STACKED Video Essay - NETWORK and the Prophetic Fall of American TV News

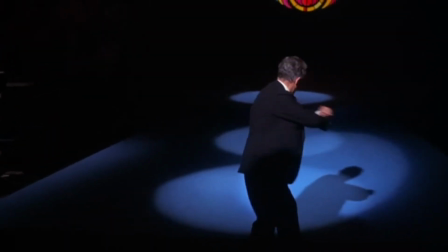484s
Not only is this a great examination of character beyond the frame,
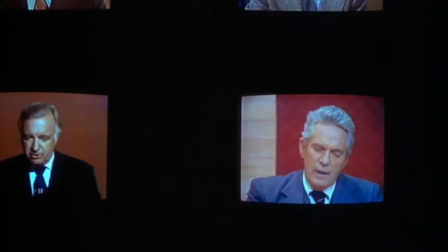487s
but within the film the layering of the audio for each broadcast alongside the voiceover of the film conveys the overwhelming
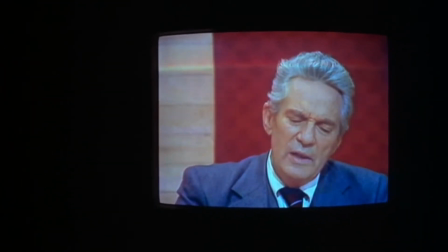493s
amount of options tv started to present in the 1970s in
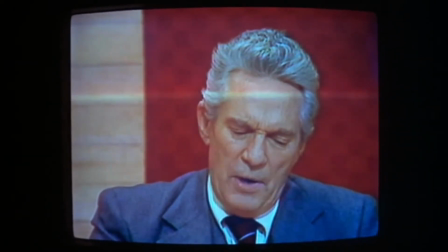498s
1969 however his fortunes began to decline he fell to a
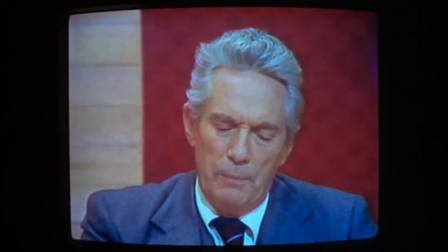502s
22 share the following year his wife died and he was left a childless widower
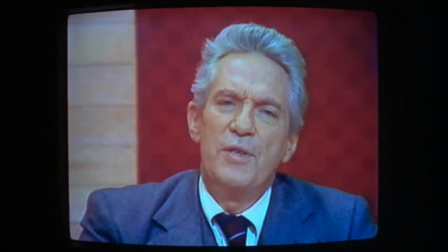507s
with an 8 rating and a 12 share it became morose confusion
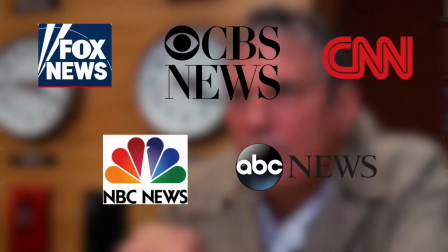512s
arises when conflicting news outlets start to multiply and often it's the loudest voice in the room that prevails which is never more true than a network with Beale and UBS. Here the television personality is also explored with this new one-man show.
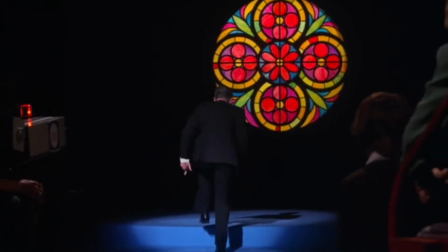528s
In this reality TV-esque program, Beale stands under a spotlight with an audience cloaked in darkness.
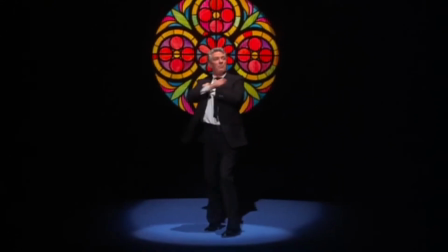534s
The world, when he's on camera, revolves around him and nothing else seems to matter other than the words in his sermons.
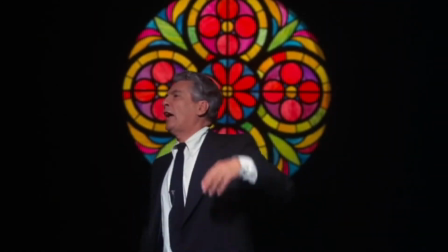541s
Much like a Catholic church, he's backed by a stained glass window, which exemplifies Beale's growing God complex within the film.
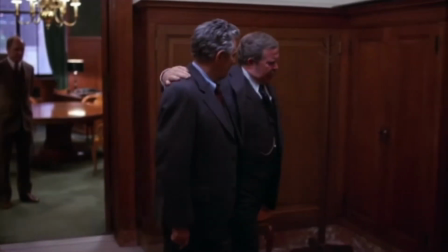548s
It also exemplifies his growing role at the network and his influence that he has with his dedicated viewers.
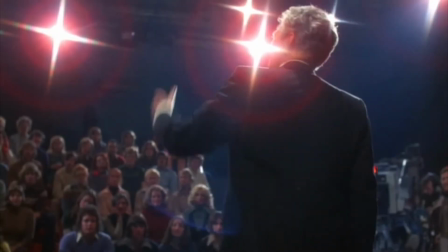555s
Despite his corruption by catering to the network's policies and his crazed words, as a long-time news anchor,
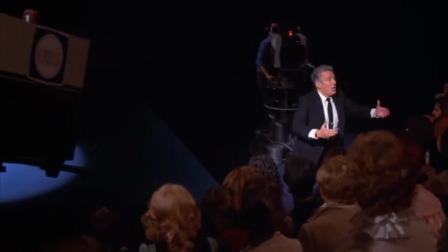561s
the public begins to believe every word that comes out of his mouth with authenticity and importance.
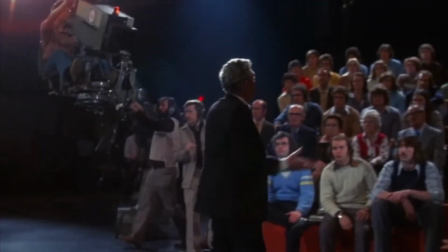566s
This is all true even at the end of the film when Beale's popularity is on the decline.
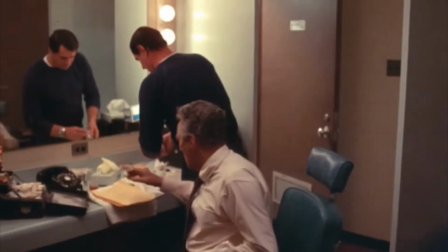571s
In the final moments of Network, Lumet delivers a resounding conclusion, which carries through the film's end credits,
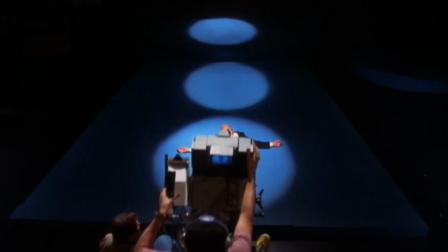576s
with Beale being assassinated live on air as a result of the power he helped to cultivate for the once-struggling network.
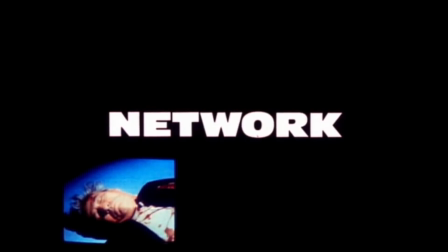582s
Deliberately choosing to keep the still frame of the dead Howard Beale on the screen throughout the entirety of the end credits,
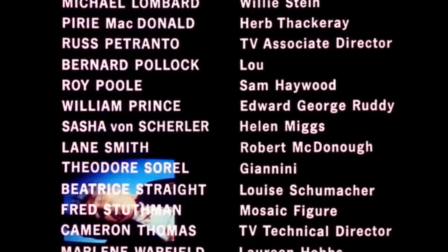588s
Lumet conveys the renewed obsession with violence and misfortune that network TV and cable news has come to thrive off of today.
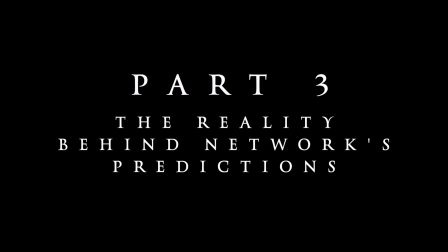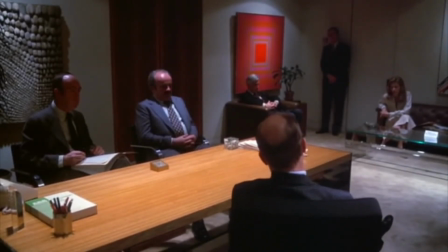603s
When examining network's effect on the media industry as a whole,
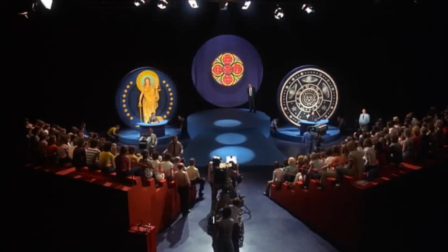607s
it's hard not to see the parallels between real-life news and television and the fictional ups and downs of UBS and Howard Beale.
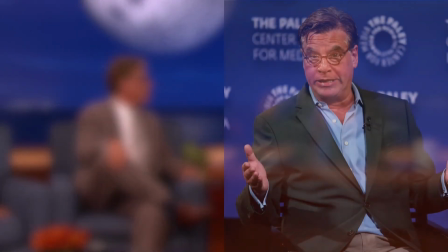614s
Aaron Sorkin, Oscar-winning screenwriter, noted this in a quote to the New York Times years back when he said that no predictor of the future,
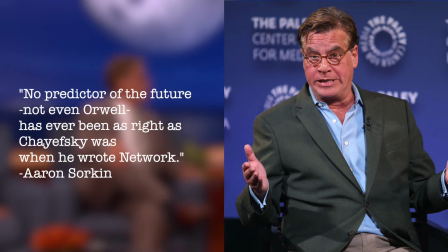621s
not even Orwell, has ever been as right as Chayefsky was when he wrote Network.
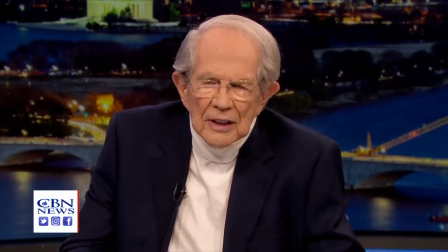627s
Not over a year following Network's release, the Christian Broadcasting Network was launched by a now-famed conservative televangelist Pat Robertson, who has utilized his platform to promote his own political agenda, much like Beale within the film.
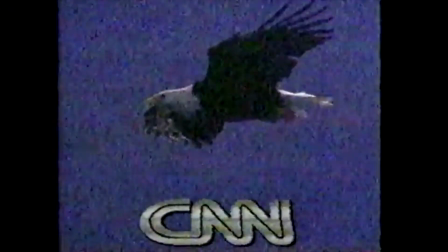640s
Four years after the film's release, the first 24-hour news channel was established with CNN,
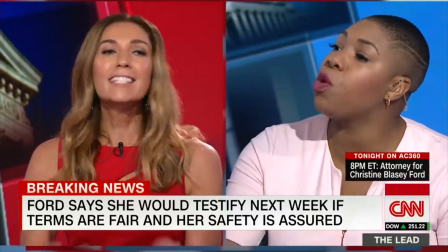645s
which would lead to emotive talking heads bickering about pathos-based political commentary,
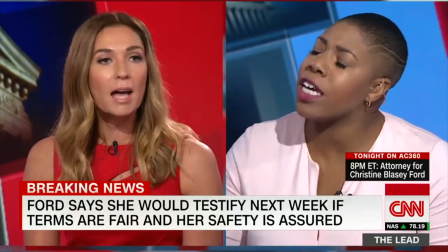650s
rather than presenting the viewers with straight reporting in order to increase ratings over drier news coverage like nightly news and meet the press.
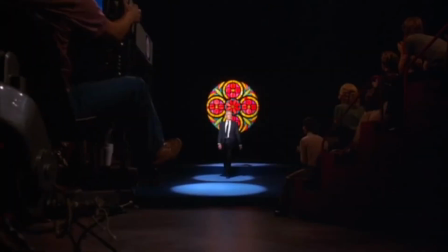657s
Even decades later,
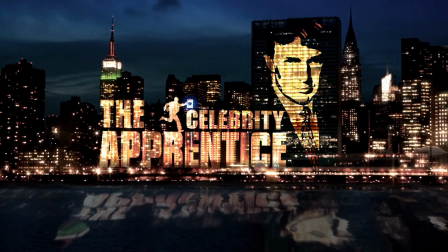659s
networks' prescient premonition where a powerful populist reality television star is able to alter business decisions at the White House somehow came true.
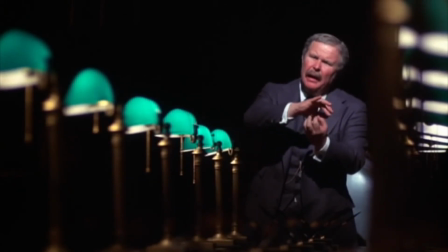667s
In conclusion, while definitely at times an exaggerated satire, Network has it proven with time that its grasp on reality may not be as absurd as once was thought.
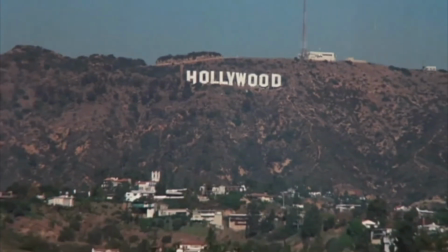676s
With a great understanding of American culture, enough to get so many predictions regarding the fall and loss of legitimacy of today's modern-day news environment correct,
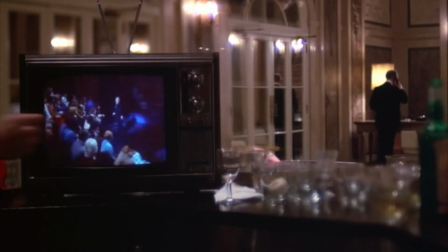684s
Patty Chayefsky's warning should not be taken lightly.
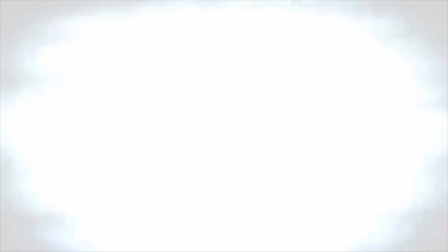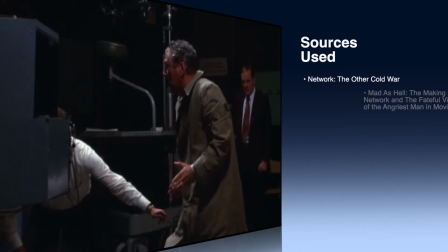692s
thank you guys so much for watching this was a labor love for me as i love the film network i think its contribution to society
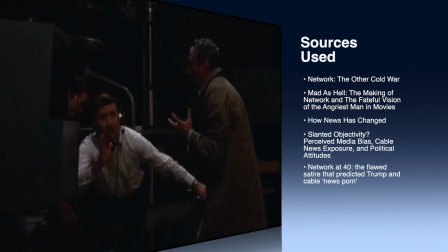699s
is quite striking it's one of my favorite films about journalism and i think a lot of people need to see it today anyways if you guys have any
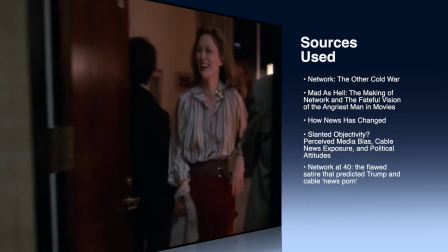707s
recommendations for my next video or have any thoughts about network comment below and
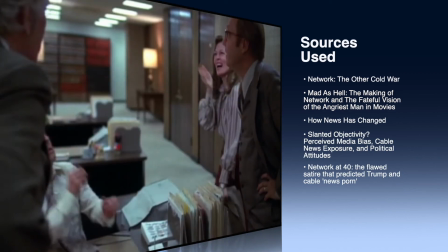711s
share your thoughts please love to hear them anyway until the next video i'll be seeing you bye